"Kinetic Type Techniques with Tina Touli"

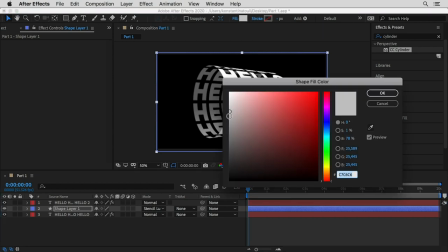And that helps a lot in order to make the typography a bit more readable.
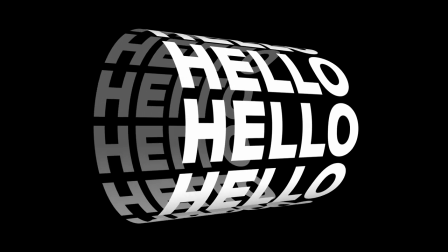And yeah, here we go. So the first graphic is already done.
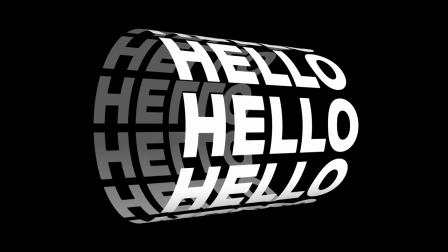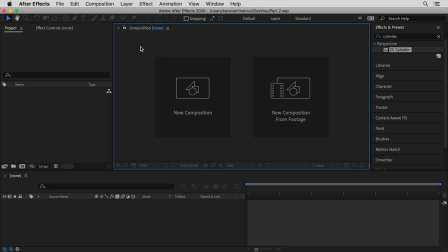So let's go ahead and move to part 2. On this part, we're going to create a new composition and try another experimentation.
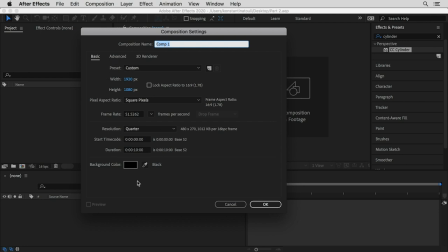We are going to use exactly the same format for our file.
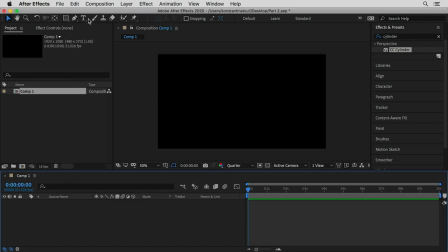Press OK, and we are going to start again by bringing in subtypography. I'm gonna type again hello, but in this case here I'm gonna keep the same font and the same weight for it, but in this time I'm not gonna
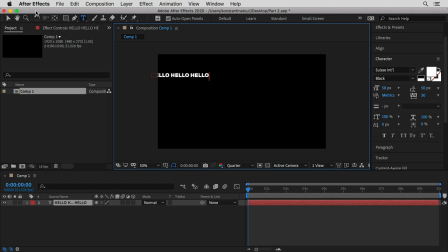duplicate it just vertically, but I'm gonna create 3 clones horizontally and few lines vertically. So we need a kind of a rectangle long landscape graphic instead of the previous one. So something like this can work pretty well.
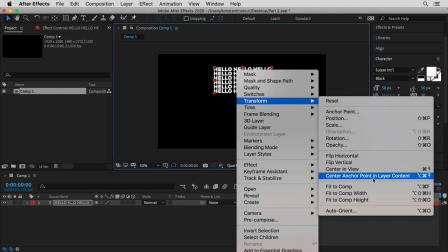I'm gonna right click in order again to center the anchor point to the layer, and you can also see the shortcuts if you want to use them, and then center and view the whole composition,
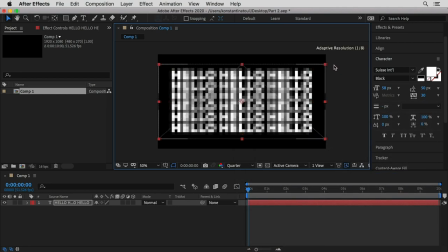scale it up again to make it nice and big to cover the full space.
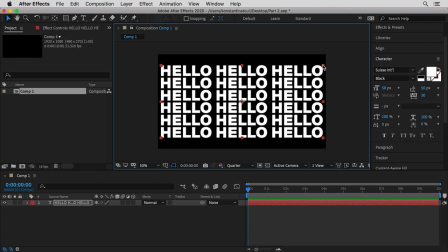So now we have our texture ready, and the next step will be to create a cylinder again. So on the effects, I still have my previous surge of the cylinder, so I'm gonna go ahead and apply it to my composition.
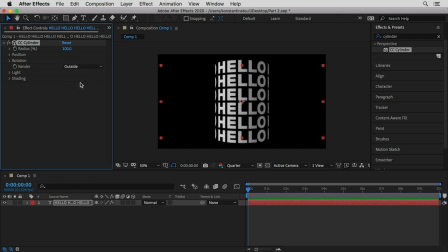I just want to see the outside, so the front part, so I'm gonna hide the other part. I'm gonna make it a bit wider. I think something like this works pretty well. And I'm gonna go ahead and create a composition of that.
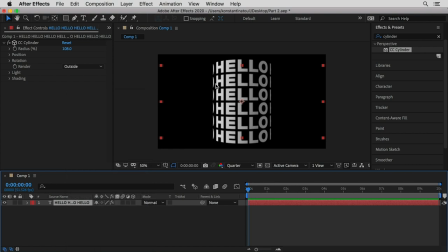So I'm gonna pre-compose this composition. Or actually, let's firstly work a bit on the lighting. So I think the direction was quite well. Just let's change a bit the brightness of it. So something like this can be interesting. Or even the shading a bit.
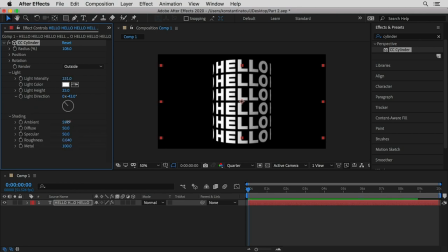So let's see the ambient. So I think that works pretty well.
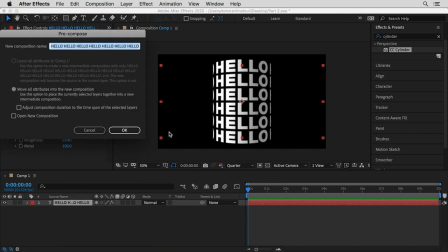So I'm gonna right click to pre-compose and call it part 2.
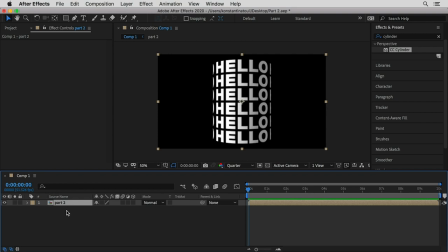And what I'm gonna do next will be duplicating that part.
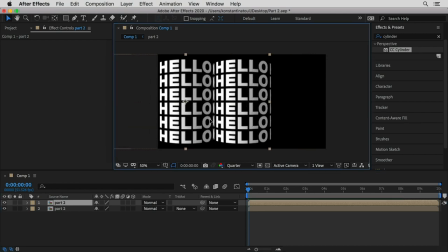I'm gonna duplicate it so I can move it and position it on the left,
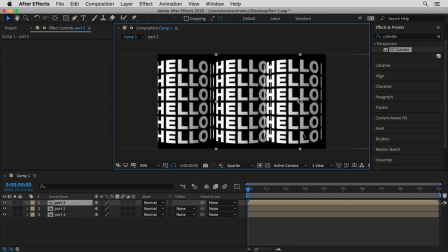and duplicate it once again and position it on the right. And this is a really interesting composition, and what I want to achieve is also some movement on that.
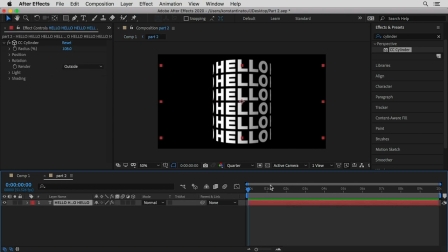So I'm gonna double click to get within the composition of part 2 and apply some rotation. So again, I can quickly test, it's the Y axis what we want to use. So I'm gonna add a keyframe in the beginning of my timeline,
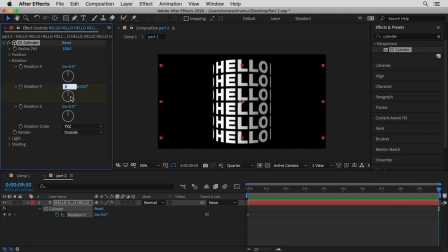and I'm gonna move the handle in the end and add another keyframe with one round. And you can quickly preview your cylinder rotating.
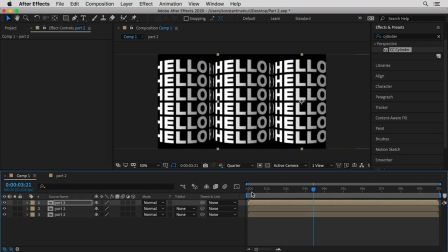So I'm gonna go ahead and go back to my composition and press the spacebar. So it feels like the one continues to the next one and so on. And that makes it like a nice continuous image. Something that we could work a bit farther could be the lighting, which I'm not 100% happy with yet.
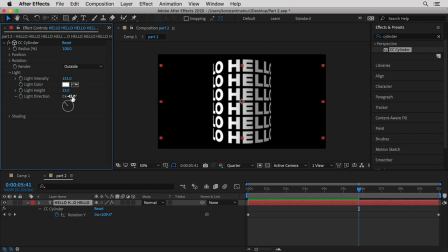So perhaps the ambient is a bit too much. And the direction should be from one side. That creates a bit of extra contrast.
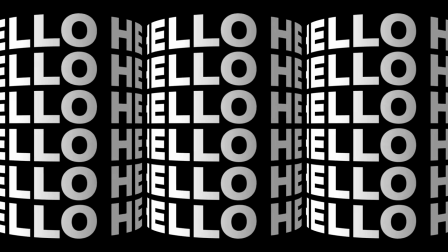And of course, you can play a bit farther and explore everything in detail before you export your file.